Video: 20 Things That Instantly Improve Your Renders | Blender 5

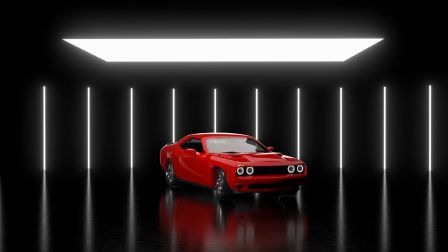(0:00)
His Majesty, light. It can turn your work into an expensive cinematic shot or into a photo taken somewhere in a basement.
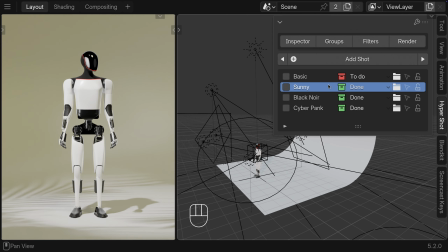(0:08)
So in this video, we're going to figure out how to get the first result.
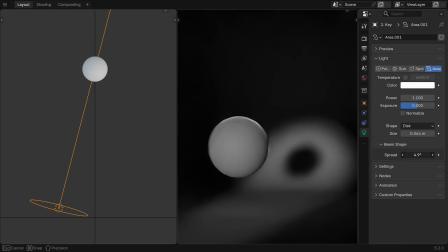(0:12)
We'll start with the basics, how to control lights faster, work with shadows properly, and build solid basic lighting setups.
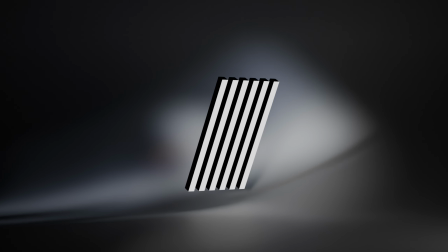(0:18)
Then we'll move into more advanced techniques, light textures, custom lights, false color, bloom, and other tricks used by lighting artists.
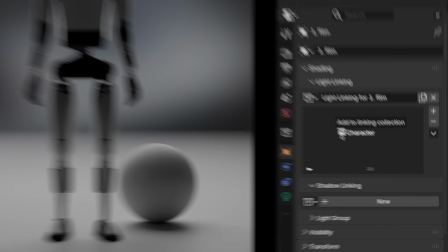(0:25)
And if by the end of this video, your renders still look boring, well, at least you can't blame the lighting anymore.
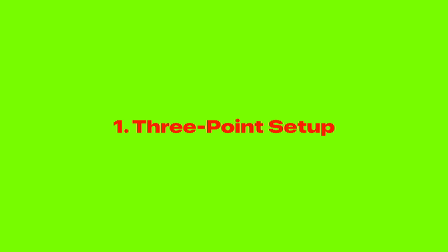(0:32)
Let's go. Let's quickly go through the basics for beginners.
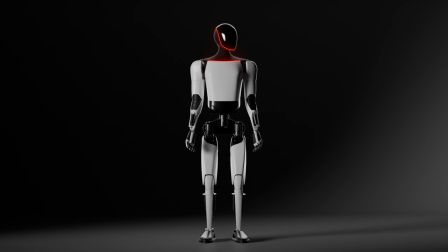(0:38)
If you don't know where to start with lighting, try the classic 3-point lighting setup.
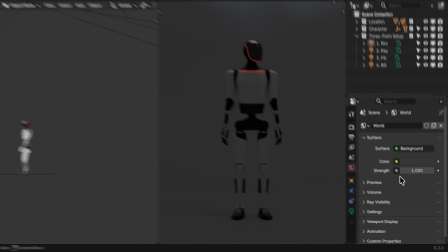(0:42)
It's a simple system built around 3 lights. I usually set the world strength to 0, so I have full control over the lighting.
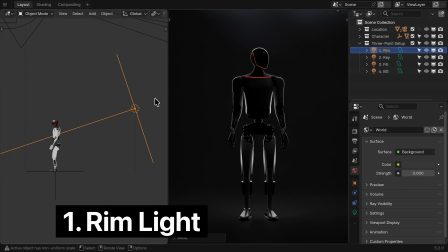(0:51)
First, I add my favorite one, the rim light. It comes from behind the object and creates a beautiful outline around the edges.
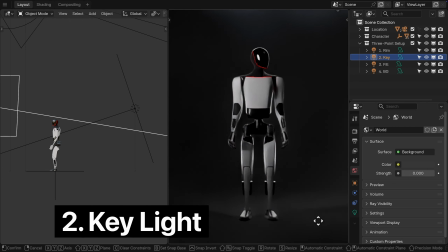(0:59)
This helps separate the object from the background. Next comes the key light, the main light that creates the overall look of your scene.
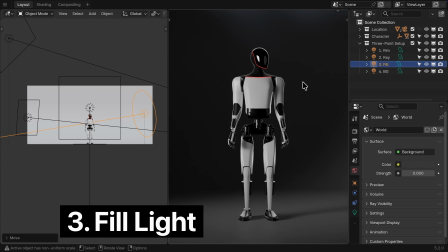(1:08)
And finally, the fill light, a softer light that reduces harsh shadows and brightens the darker areas.
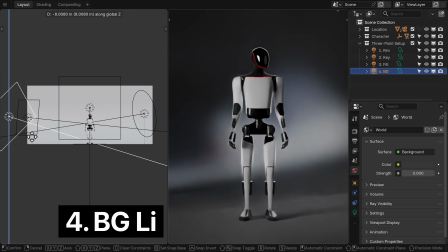(1:15)
Okay, I'd probably count the background light as one of the basics too. It gives you separate control over the background and can make the whole image feel more complete.
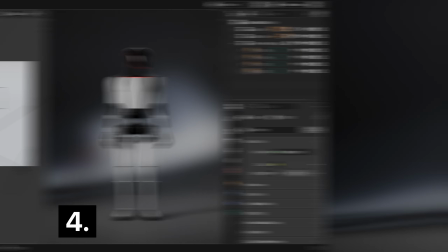(1:24)
3-point lighting may not always give you the perfect image, but it will definitely help you avoid flat and boring lighting.
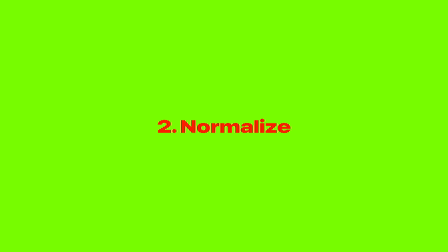(1:31)
Think of it more as a reliable starting point. When you change the size of a light source, its brightness changes too.
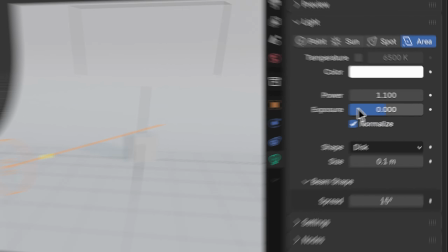(1:40)
To prevent this, open the light settings and disable Normalize.
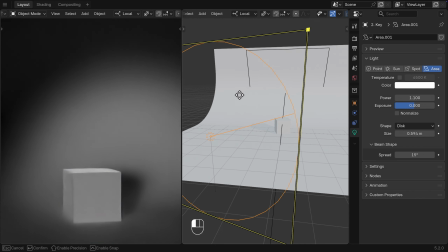(1:44)
Now when you resize an area light, the brightness will stay the same, so you won't have to adjust the power every single time.
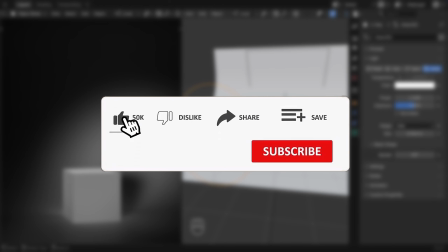(1:51)
If this video is useful for you, a like and subscribe would be greatly appreciated.
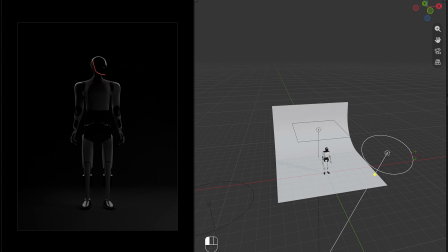(1:59)
Whenever you have multiple lights around your object, controlling them individually can quickly become annoying. A much better way is to control your lights with an empty. First, add an empty to your scene.
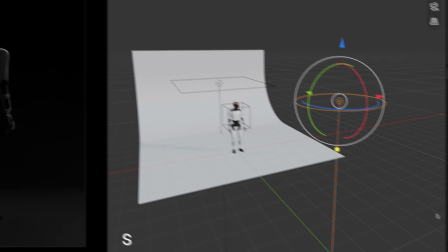(2:14)
Then select your light source, go to Constraints, and add a Track 2 constraint.
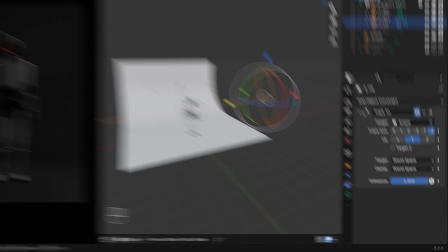(2:21)
Choose the empty as the target. Repeat this for the other lights.
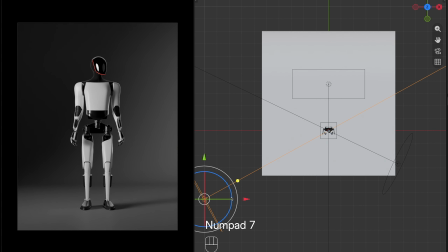(2:29)
Now, when you move or rotate the light, it will always keep pointing at the object.
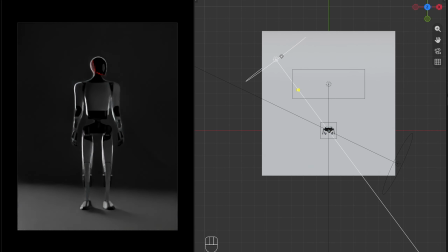(2:34)
This makes adjusting your lighting setup much faster and more precise.
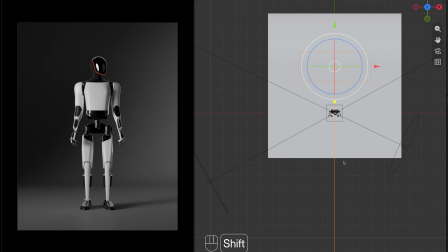(2:41)
You can take this even further by parenting your lights to the empty.
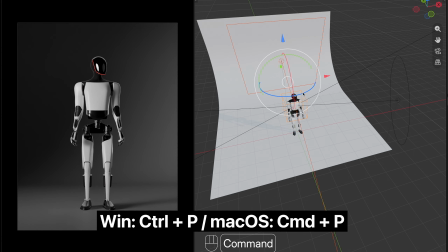(2:48)
And repeat this for the other lights as well.
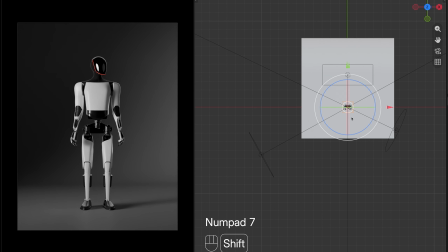(2:52)
Now, instead of moving every light separately, you can simply move or rotate the empty,
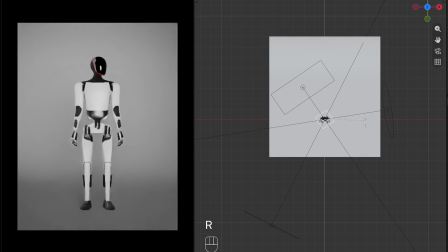(2:58)
and all your lights will follow while keeping their direction.
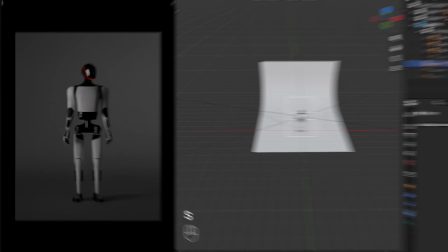(3:02)
This small workflow change can save you a lot of time, especially when working with complex lighting setups.
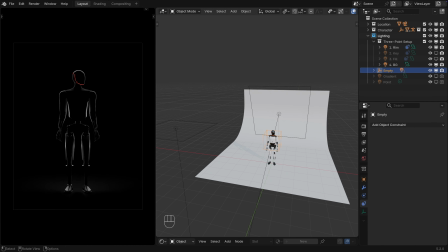(3:11)
In those rare cases when you don't need an empty, for example, when a light is aimed at the background, there's a faster way to point it exactly where you want.
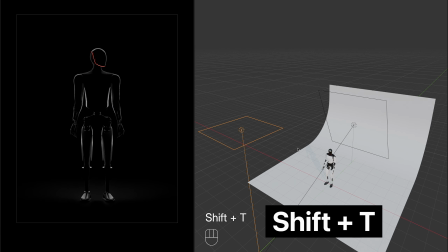(3:21)
Just select your light and press Shift+T. Blender will let you quickly aim the light at the point you need.
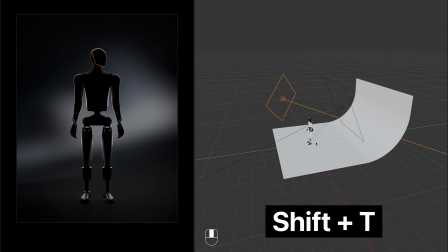(3:28)
This is much faster and more accurate than manually changing the rotation values on each axis.
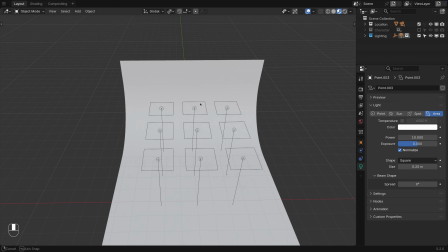(3:36)
There's a useful way to control a group of lights from one place.
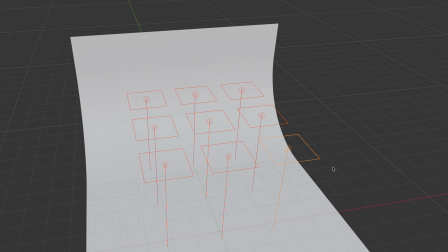(3:41)
Select all the lights you need, select the main one last, and press Ctrl+L, Link Object Data.
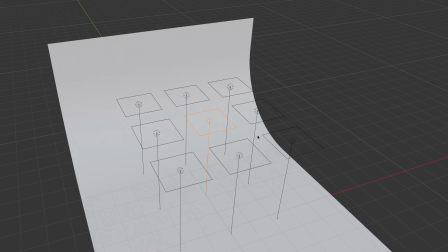(3:49)
Now, all of these lights will share the same settings.
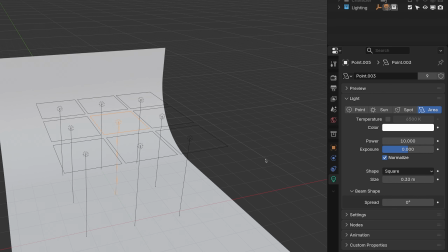(3:53)
Their position and direction will remain independent, but changing the power, color, or size of one light will update all the others.
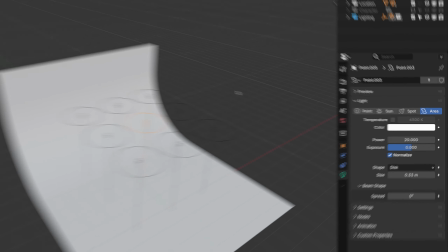(4:02)
It's basically a group chat for lights, but this one is actually useful.